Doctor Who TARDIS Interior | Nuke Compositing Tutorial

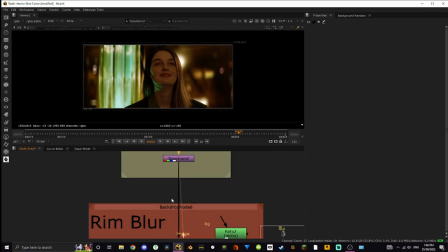[16:42]
Finally, we are onto proper lens effects. Lens distortion is a proper lens effect, but the reason it comes beforehand is because I had to undistort it before, so it's kind of just, it's still just a matching thing.
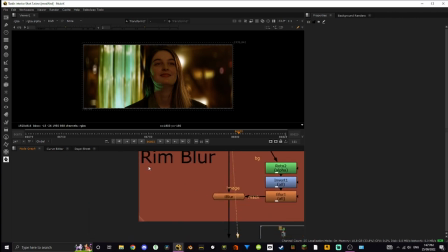[16:54]
But yeah, now we're onto the proper lens effects. We have the rim blur. Don't know what it's actually called.
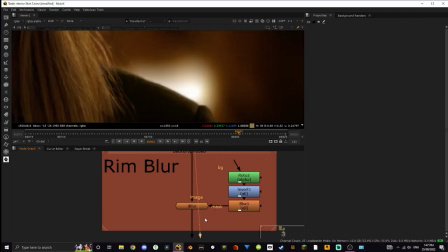[16:59]
I called it the ring blur. Sounds a little bit dirty. But yeah, basically what that is doing is adding this little blur that happens.
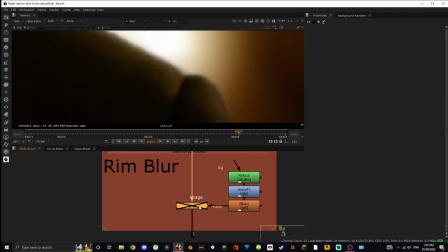[17:07]
If we have a look, that happens around anamorphic lenses. Not entirely sure if it happens in spherical lenses as well, but I know it happens in anamorphic lenses, and that's kind of the look I was going for.
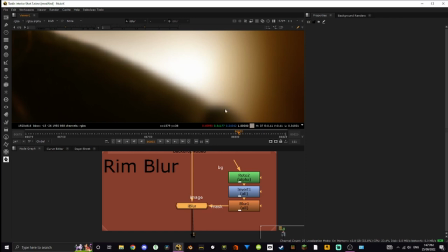[17:21]
But yeah, so that just blurs it around the edges slightly, and I used eye blur instead of a regular blur,
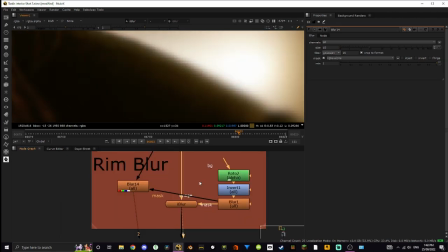[17:28]
because if we plug this in, put it simply, you just don't get this weird glowy effect. See how you can still see, like in this one, you can still see the hard edge.
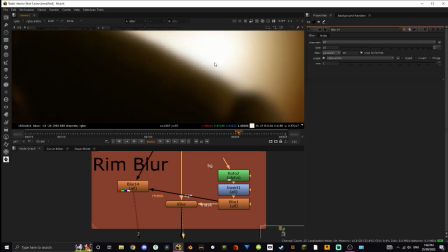[17:40]
This one you can't, because it's blurring it gradually. This is the alpha.
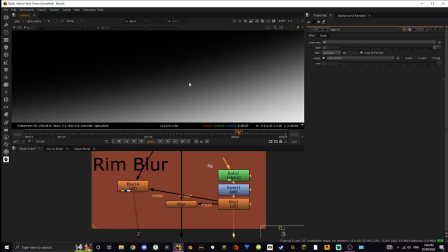[17:46]
It takes a while to go away, it's very feathered. It's basically just to stop that weird glowing effect.
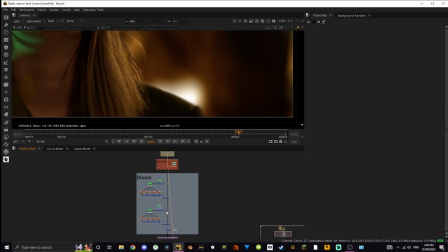[17:52]
And then we get onto the bloom, which I think really ties the image together.
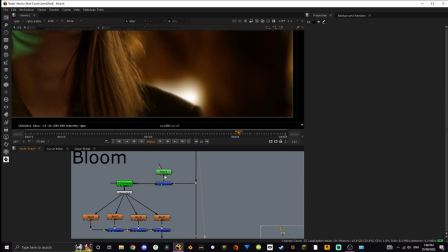[17:57]
So the first set of bloom I wanted to do was this.
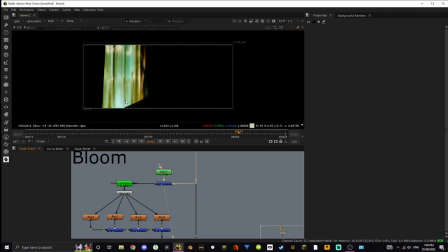[18:04]
I wanted to kind of add a glow, make it feel a little bit more saturated, make it match the light on the actor a little bit more.
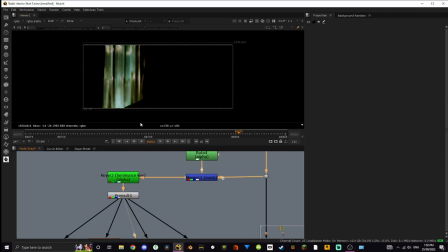[18:13]
So I've keyed it, pre-mult, got this. This is just the bright areas. This is just so, like, it wasn't blurring darkness. It's just a luma key. It's simple. If we have a look here, it's just a luma key. And then, yeah, pre-mult it to make a new alpha.
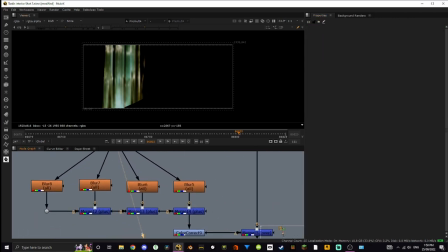[18:33]
And then we're doing the bloom, which I haven't really gone over before. I think I went over it a little bit in my Stranger Things video, I think.
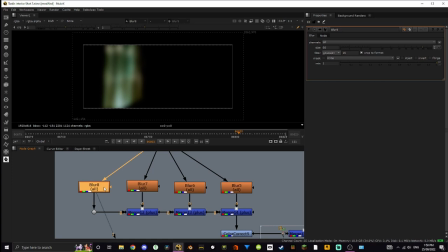[18:44]
But basically what is happening is it's blurring. And the rule for bloom is it blurs the light double each time, but each time you do it, it's a quarter as visible until you get to zero.
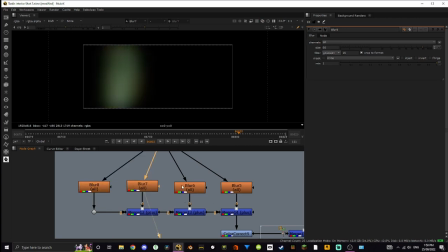[19:00]
So you only do it four times. So I start off with 80, and obviously 160, 320, 640, barely visible. But then you plus them all together and you get a really nice fall off. For example, if you just did this, it looks a little bit weird, but then you add the layers and you have a nice fall off.
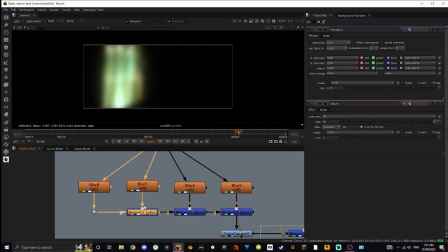[19:18]
This, it's going down in quarters. Like I said, each time you do it, it's a quarter less visible. I've also done it in a different order. So basically the larger ones, because they are less visible, the more it goes out, they're on top.
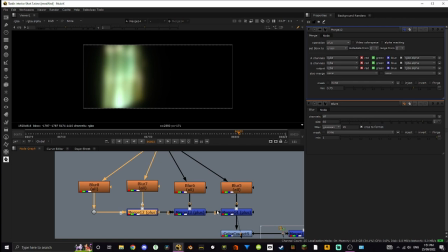[19:36]
So obviously Nuke works in A over B. So A over B, A over B, A over B. Yeah, you get it. So that is 0.75, that one is 0.5, and that one is 0.25 mix.
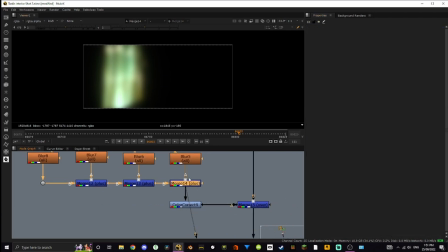[19:48]
So yeah, that's how you end up with this. Looks great, super happy with it. And then what I did was added some color correct just to really bring that green out, because I wanted this to be the green version. I didn't want it to be like a weird desaturated green. And it also matched her a lot more.
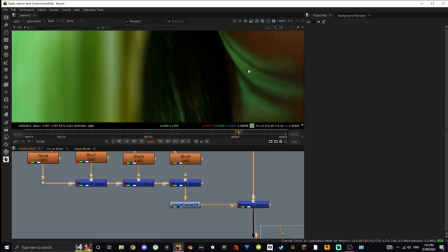[20:07]
It's a bit hard to show it probably, but if we look here and then look here, you know, obviously that's lighter because that's a light source, but you know, it's a very similar shade.
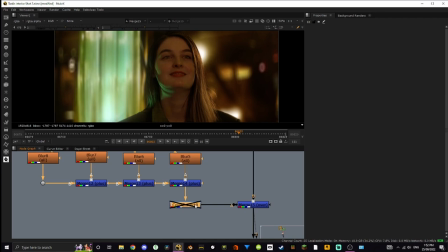[20:17]
If we have a look without it, doesn't really match. Yeah. The next one is this.
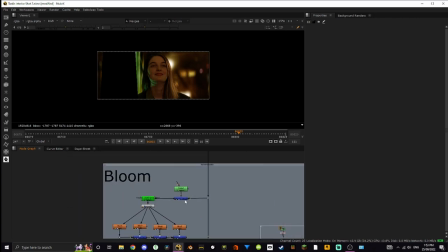[20:23]
This is the exact same mask as this one. Just reused it, but inverted it, as you can see.
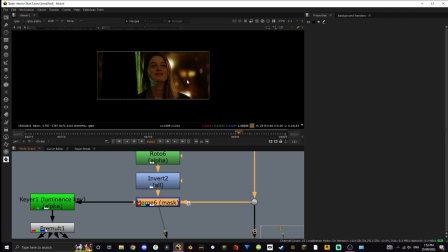[20:31]
And yeah, it's just, I'm getting a key on the bright lights here. There you go. Got the bright lights going on. This is to add actual bloom again. We get this. Realistically, it should be blooming a lot more, if that makes sense.